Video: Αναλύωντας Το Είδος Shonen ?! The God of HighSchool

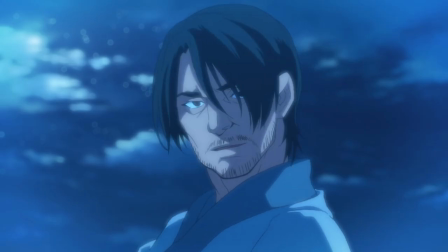[4:04]
Η Μίρα είναι μια κοπέλα που θυσίασε την ίδια της τη ζωή μόνο και μόνο για να κρατήσει ζωντανό το όνειρο ενός πολύ αγαπημένου της ατόμου.
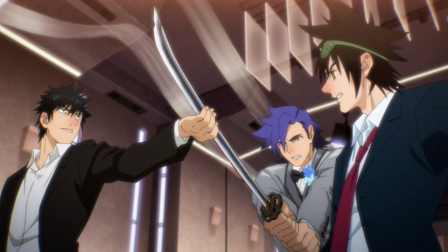[4:11]
Και ο Ντέι είναι ένα ήρεμο αλλά πολύ ισχυρό άτομο που μάχεται για να βοηθήσει ένα φίλο του που υποφέρει.
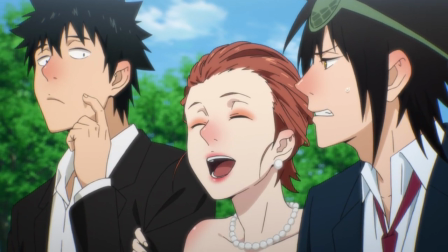[4:16]
Αν και οι τρεις είναι συμπαθητικοί, δεν αποφεύγουν να φτάσουν στα άκρα για τα άτομα που νοιάζονται.
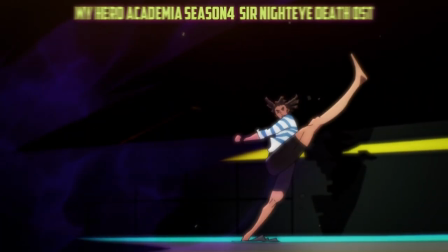[4:20]
Γιατί στο κάτω-κάτω, ο κόσμος των Σόνεν δεν είναι ούτε υπερδυνάμεις, ούτε μεγάλες μάχες, ούτε ο χαμογελαστός πρωταγωνιστής.
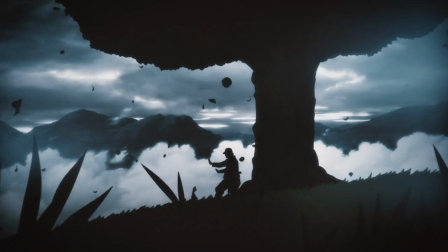[4:27]
Αντίθετα είναι η πίκρα, ο πόνος και η δίψα για ζωή που κρύβονται πίσω από το χαμόγελο του πρωταγωνιστή.
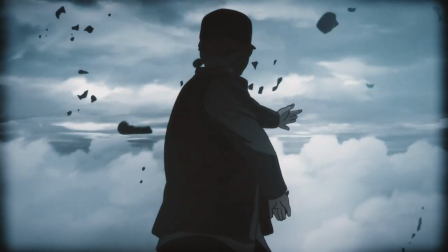[4:32]
Αυτό που κάνει ένα Σόνεν να ξεχωρίζει είναι η σκοτεινή ιστορία που έκανε έναν πρωταγωνιστή να χαμογελάει για να κρύψει κάτι που του λείπει πραγματικά.
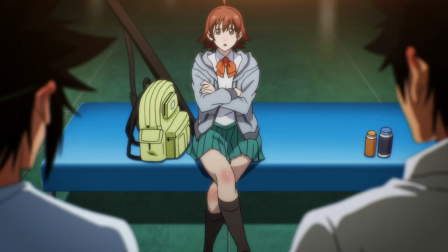[4:39]
Αυτή είναι που μας κάνει να δεθούμε με αυτόν και μας κάνει να χαιρόμαστε όταν οι γύρω του τον
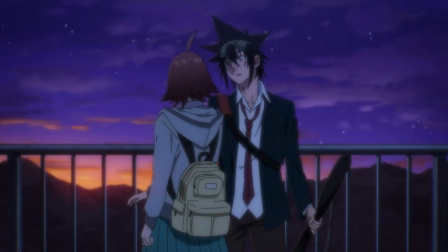[4:44]
αναγνωρίζουν. Οι Σόνεν σειρές είναι περισσότερο ταξίδια με σκοπό την αναγνώριση παρά απλές περιπέτειες για δράση.
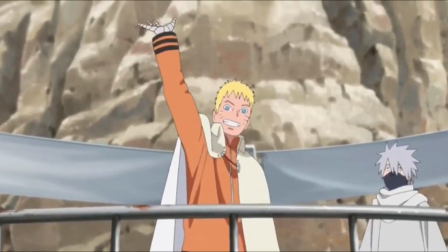[4:49]
Είναι ο λόγος που ο Ναρούτο έγινε Χοκάγκε ή ο λόγος που ο Λούφι αναζητάει τον τίτλο του Βασιλιά των Πειρατών. Γι' αυτό, το γεγονός ότι το God of High School δίνει backstories σε χαρακτήρες όπου βρωμάται δεν θα τους ξαναδούμε ποτέ, είναι πάρα πολύ σημαντικό και αξιοσέβαστο.
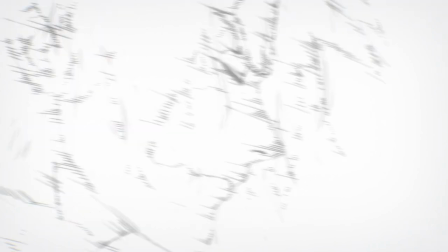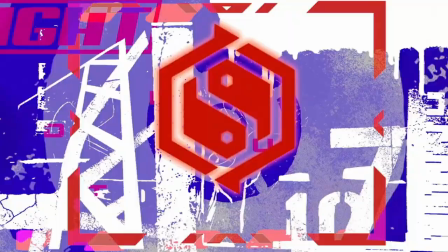[5:07]
Η παρουσίαση απλά με ξάφνιασε. Το open είναι πραγματικά ό,τι θα ήθελα να δω σε ένα άνιμε που έχει αντικείμενο το ξύλο.
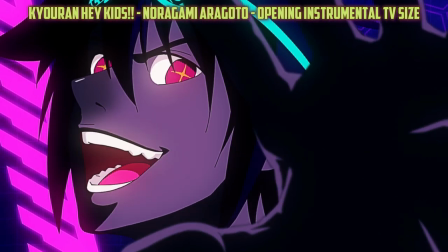[5:13]
Μουσική που χτίζει hype, γρήγορες σκηνές με έντονα χρώματα και γενικότερα ένας χαμός.
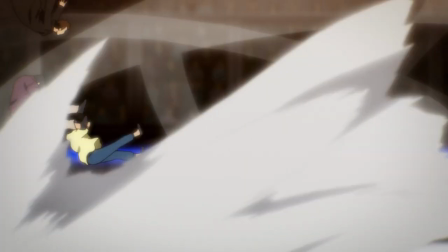[5:18]
Δεν νομίζω ότι υπάρχει άτομο που να μπορεί να κάνει skip αυτό το opening. Πέρα όμως από το opening, ενθουσιάστηκε με την ίδια την αρένα.
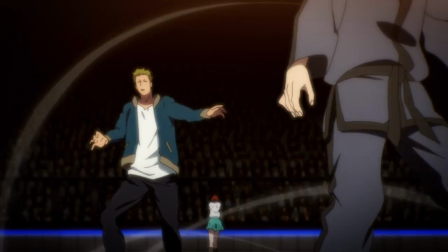[5:23]
Το God of High School είναι ουσιαστικά το Tekken Adaptation το οποίο δεν πήρα ποτέ. Πέρα από αυτό.
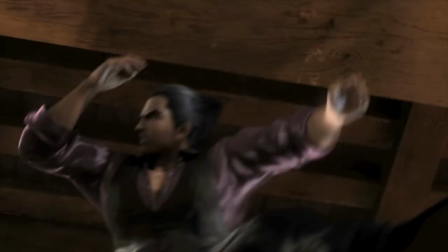[5:30]
Και αυτό. Και αυτό.
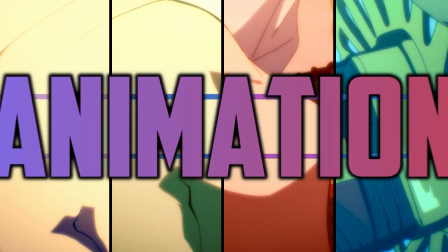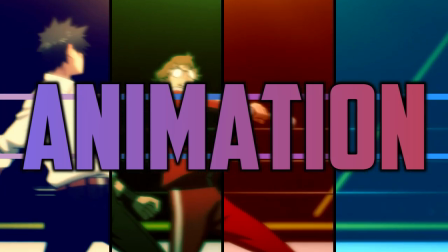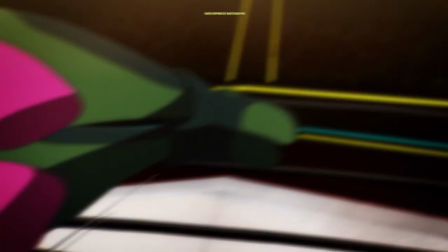[5:46]
Το animation πραγματικά με σόκαρε. Και είναι και ο βασικότερος λόγος που ήθελα να περιμένω πριν βγάλω αυτό το βίντεο, γιατί το πρώτο επεισόδιο ήταν ιδιαίτερα ψαρωτικό,
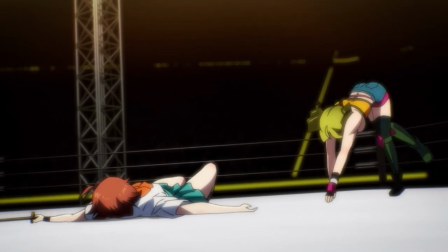[5:52]
αλλά επίσης πολλές από τις σκηνές οι οποίες παίχτηκαν στο επεισόδιο ήταν επεκτάσεις από τις σκηνές του opening.
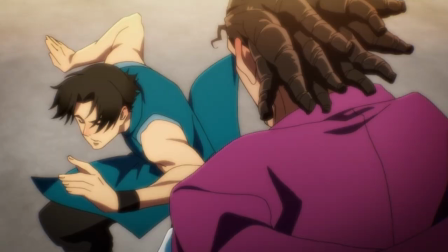[5:57]
Άρα φοβόμουν ότι πέρα από το πρώτο επεισόδιο όλα τα άλλα θα ήταν στατικά. Αλλά μα το Θεό, μέχρι τώρα όλα δείχνουν πανέμορφα.
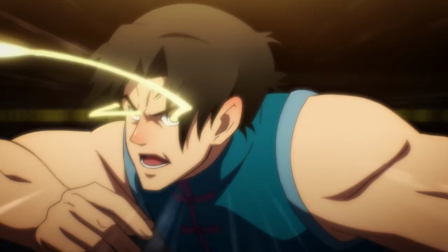[6:04]
Από το απίστευτο opening, σε όλες τις αναφορές στις πολεμικές τέχνες και φυσικά στην αμέτρητη δράση.
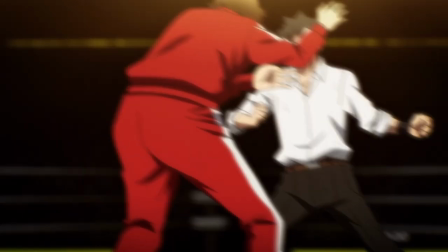[6:09]
Σκηνοθετικά, η σειρά δίνει περισσότερο βάση στη γρήγορη κίνηση και στα τεινάγματα της κάμερας, καθαρά γιατί το αντικείμενό της είναι οι πολεμικές τέχνες.
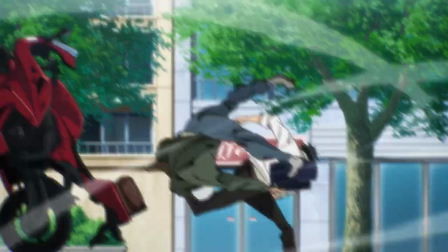[6:16]
Όπως είχε πει και ο Τσάκι Τσάν, που ο άνθρωπος πραγματικά αναπνέει τη δράση.
Like an American movie, you can see there's a lot of movement.
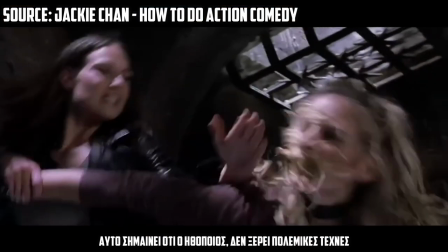[6:23] When the camera angle movement, that means the actor, they don't know how to fight. I never move my camera. Always steady, wide angle. Let him see I jumping down.
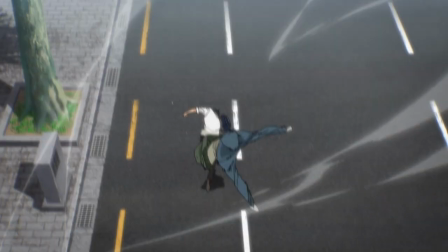[6:35] I do the flat, I do the fall.
Όταν έχεις άτομα τα οποία γνωρίζουν πολεμικές τέχνες, δεν χρειάζεται να πούνε στην κάμερα συνεχώς.
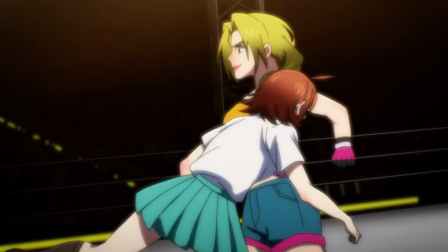[6:41]
Απλά άφησε την στατική και άσε τον κόσμο να απολαύσει τη δράση. Επέτρεψε στο κοινό να μπορεί να ξεχωρίσει κάθε χτύπημα, φέρε την κάμερα όσο πιο κοντά γίνεται,
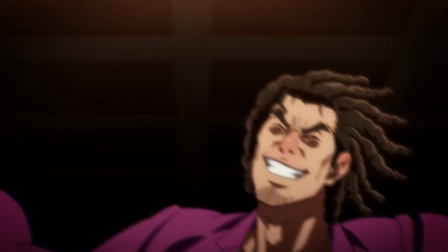[6:50]
δώσε βάση στις πολεμικές τέχνες και εκμεταλλεύσε οτιδήποτε είναι διαθέσιμο στο πλάνο για να κάνεις σκηνές οργανικές.
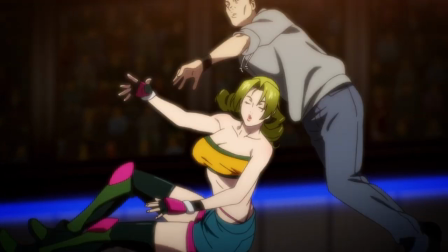[6:55]
Και δεν υπάρχει τίποτα πιο οργανικό από τη δράση να προχωράει από άτομο σε άτομο, δημιουργώντας την αίσθηση ότι όλα γίνονται σε ένα πλάνο.
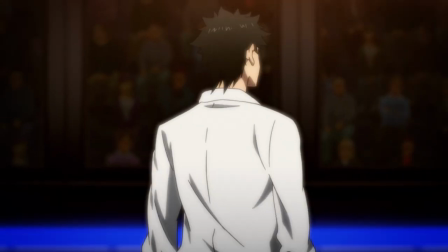[7:01]
Άρα, η σειρά δεν είναι τόσο βάση στην κλίμακα, δηλαδή στο πόσο μεγάλες δείχνουν οι επιθέσεις,
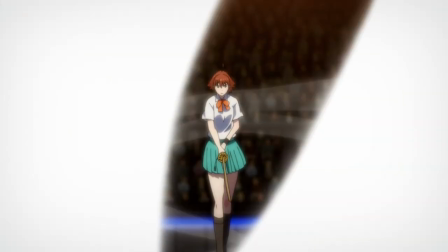[7:06]
αλλά αντίθετα, σχεδόν όλα τα πλάνα της είναι πολύ κοντά στους πολεμιστές, κάνοντας έτσι εύκολο να δούμε τη δράση.
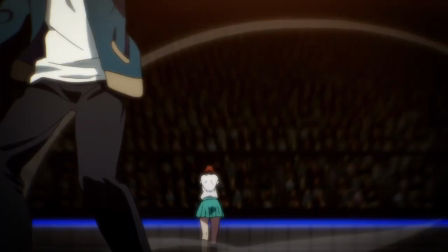[7:12]
Αλλά ταυτόχρονα, δίνεται βάση στο αρμονικό πέρασμα μεταξύ κάθε cut.
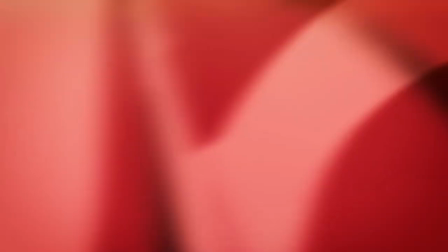[7:15]
Αν και κάθε σκηνή έχει φτιαχτεί από διαφορετικό άτομο, η συνοχή στο σχέδιο και τα storyboards δημιουργούν την αίσθηση ότι οι μεγάλες σκηνές δράσης έχουν γίνει όλες σε μία λήψη.
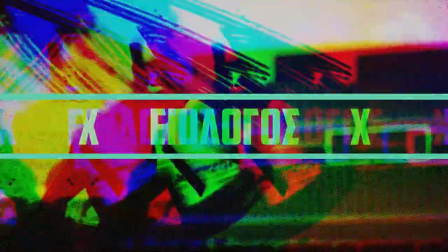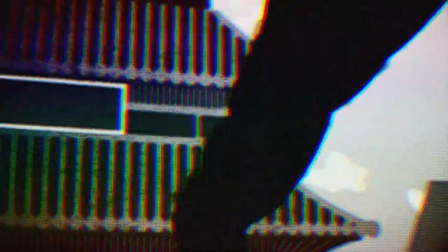[7:31]
Ωραία η δράση, οι ωραίοι χαρακτήρες και το animation.
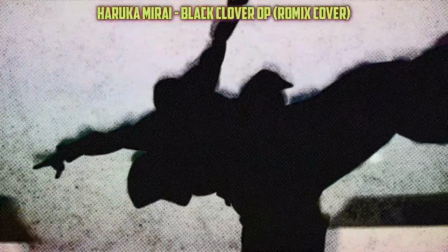[7:34]
Τι κάνει όμως το God of High School, μια σειρά που αξίζει κάποιος να δει σε σύγκριση με μια άλλη σειρά όπως το Bucky, το οποίο το βλέπουμε καθαρά για την γκάβλα μας.
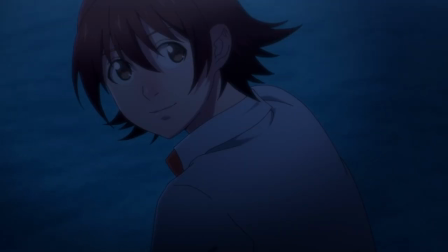[7:43]
Αυτό φυσικά είναι το σόνεν πνεύμα της σειράς. Έχουμε φυσικά το δέσιμο της παρέας μεταξύ των τριών πρωταγωνιστών.
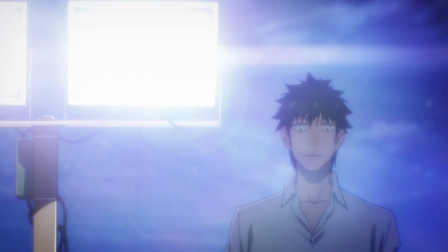[7:49] Αλλά επίσης έχουμε και ατάκες όπως «Βατάσι γα μοττό μου οσόρετε ήρουν,
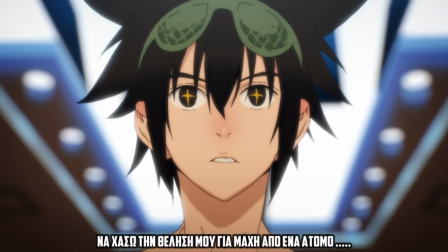[7:54] μίζκαρα γα κακτό κατωστε μητόμεναι αιτενι, κοκόρο δε μακέρ
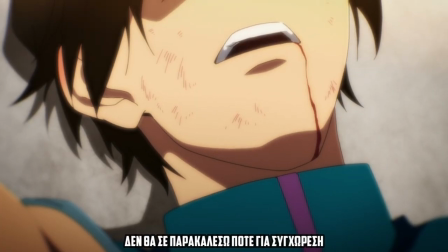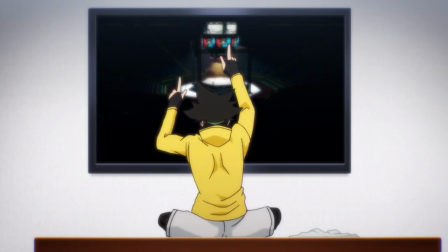[8:04]
Το God of High School είναι κατά τη γνώμη μου αυτό που λείπει από τα μοντέρνα σόνεν.